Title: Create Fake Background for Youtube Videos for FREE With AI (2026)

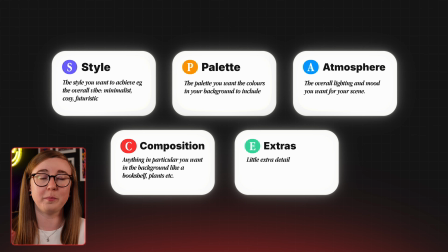[4:02]
And lastly, E is just those extra little bits of detail that you haven't already mentioned, whether that be like practical props like plants or little things like that that are going to overall add your style and your flair to the scene.
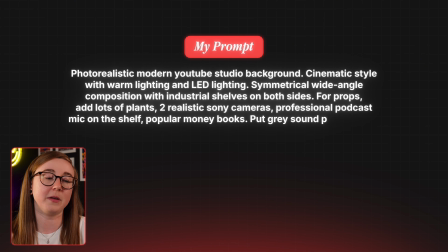[4:15]
So with all that said and done, this is going to be the prompt that I'm going to be using, which follows the space analogy.
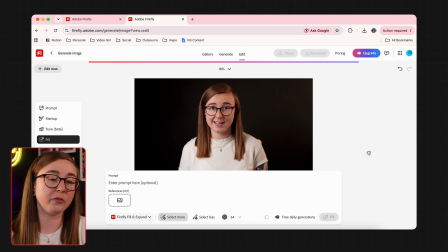[4:22]
So after we've figured out our prompt, hit generate, and then after a few short seconds, you'll be presented with your new AI background.
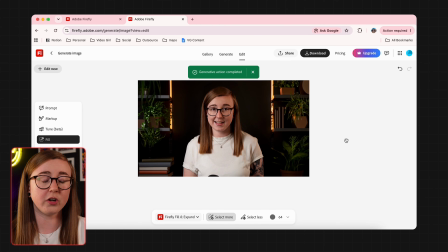[4:29]
And if there's anything that you want to change, you can always go into the prompt and amend it. But once you're happy with the way that it looks, you'll need to download the image and import it back into your editing software.
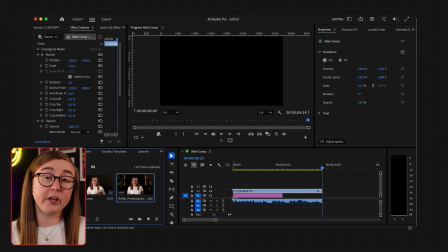[4:39]
Here, we'll now want to create a video stack of 2 layers.
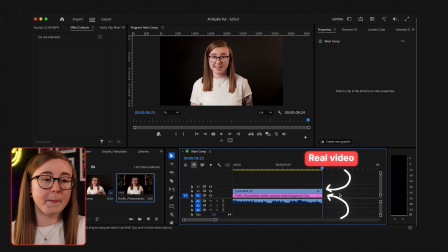[4:42]
So the top one being our real video, video, and the bottom one being our generated AI studio that we've just imported. So make sure that the AI picture is underneath the video that you've filmed.
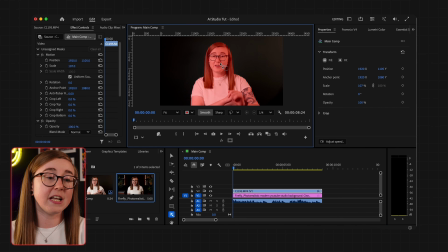[4:54]
Next, we'll need to cut ourselves out of that video layer that we filmed. So you can either do this by rotoscoping on Premiere Pro or After Effects, or by using the free cutout feature that you'll find on DaVinci or CapCut. Both work great, but make sure to feather the edges out of your video to make the blend between you and the background more seamless.
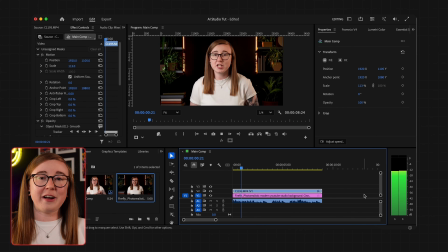[5:14]
And voila, there we have it, a professional studio background that you can achieve with no fancy equipment, no green screen, or wasting loads of money on an expensive renovation project. However, if you want the shot to look even more fancier, then I would recommend adding a slight blur to the bottom photo layer,
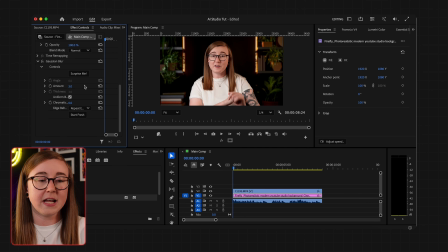[5:32]
as this is going to help create separation between you and the background and mimic that shallow depth of field that you get from professional cameras. And to top it all off, add a vignette effect to the background as well, as this is going to draw the viewer's eye inward onto the subject and make your shot feel a lot more cinematic,
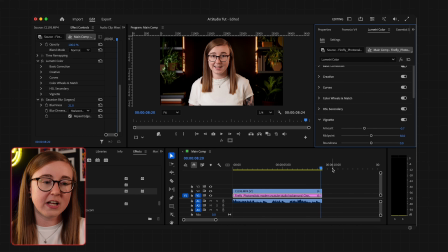[5:51]
and just give you that extra little bit of polish to make your scene appear a lot more realistic.
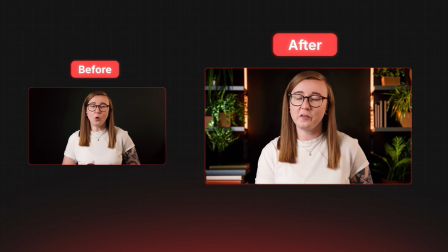[5:57]
And if we do a quick side-by-side comparison, you can now see the difference that the background actually makes. It's worth noting here though that as AI rapidly continues to evolve, so does the business side of it.
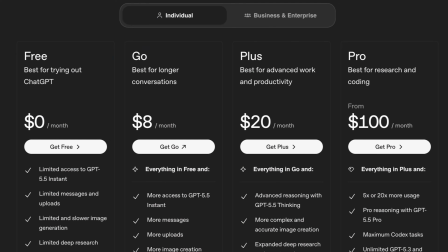[6:09]
And these companies are getting smarter and smarter about monetization, meaning more paywalls, more generative credits, and restrictive features. So if you want to keep this process as cheap and as completely as free as possible, then my recommendation is to rotate between different AI tools.
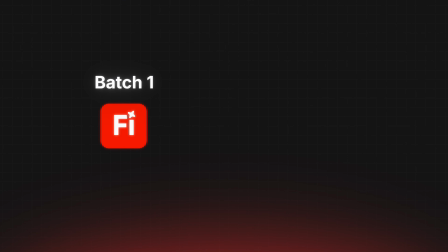[6:25]
So use Adobe Firefly for a few generations and then swap over to Midjourney or ChatGPT for the next batch. That way you're not going to be burning through your credit limit, and you're still going to be getting quality results across the board. Plus, by testing different AI models, you'll naturally find the right tool for you and your workflow. But that's it from me today. If you found this useful, you probably want to check out this video up here, but for now, I'm over and out.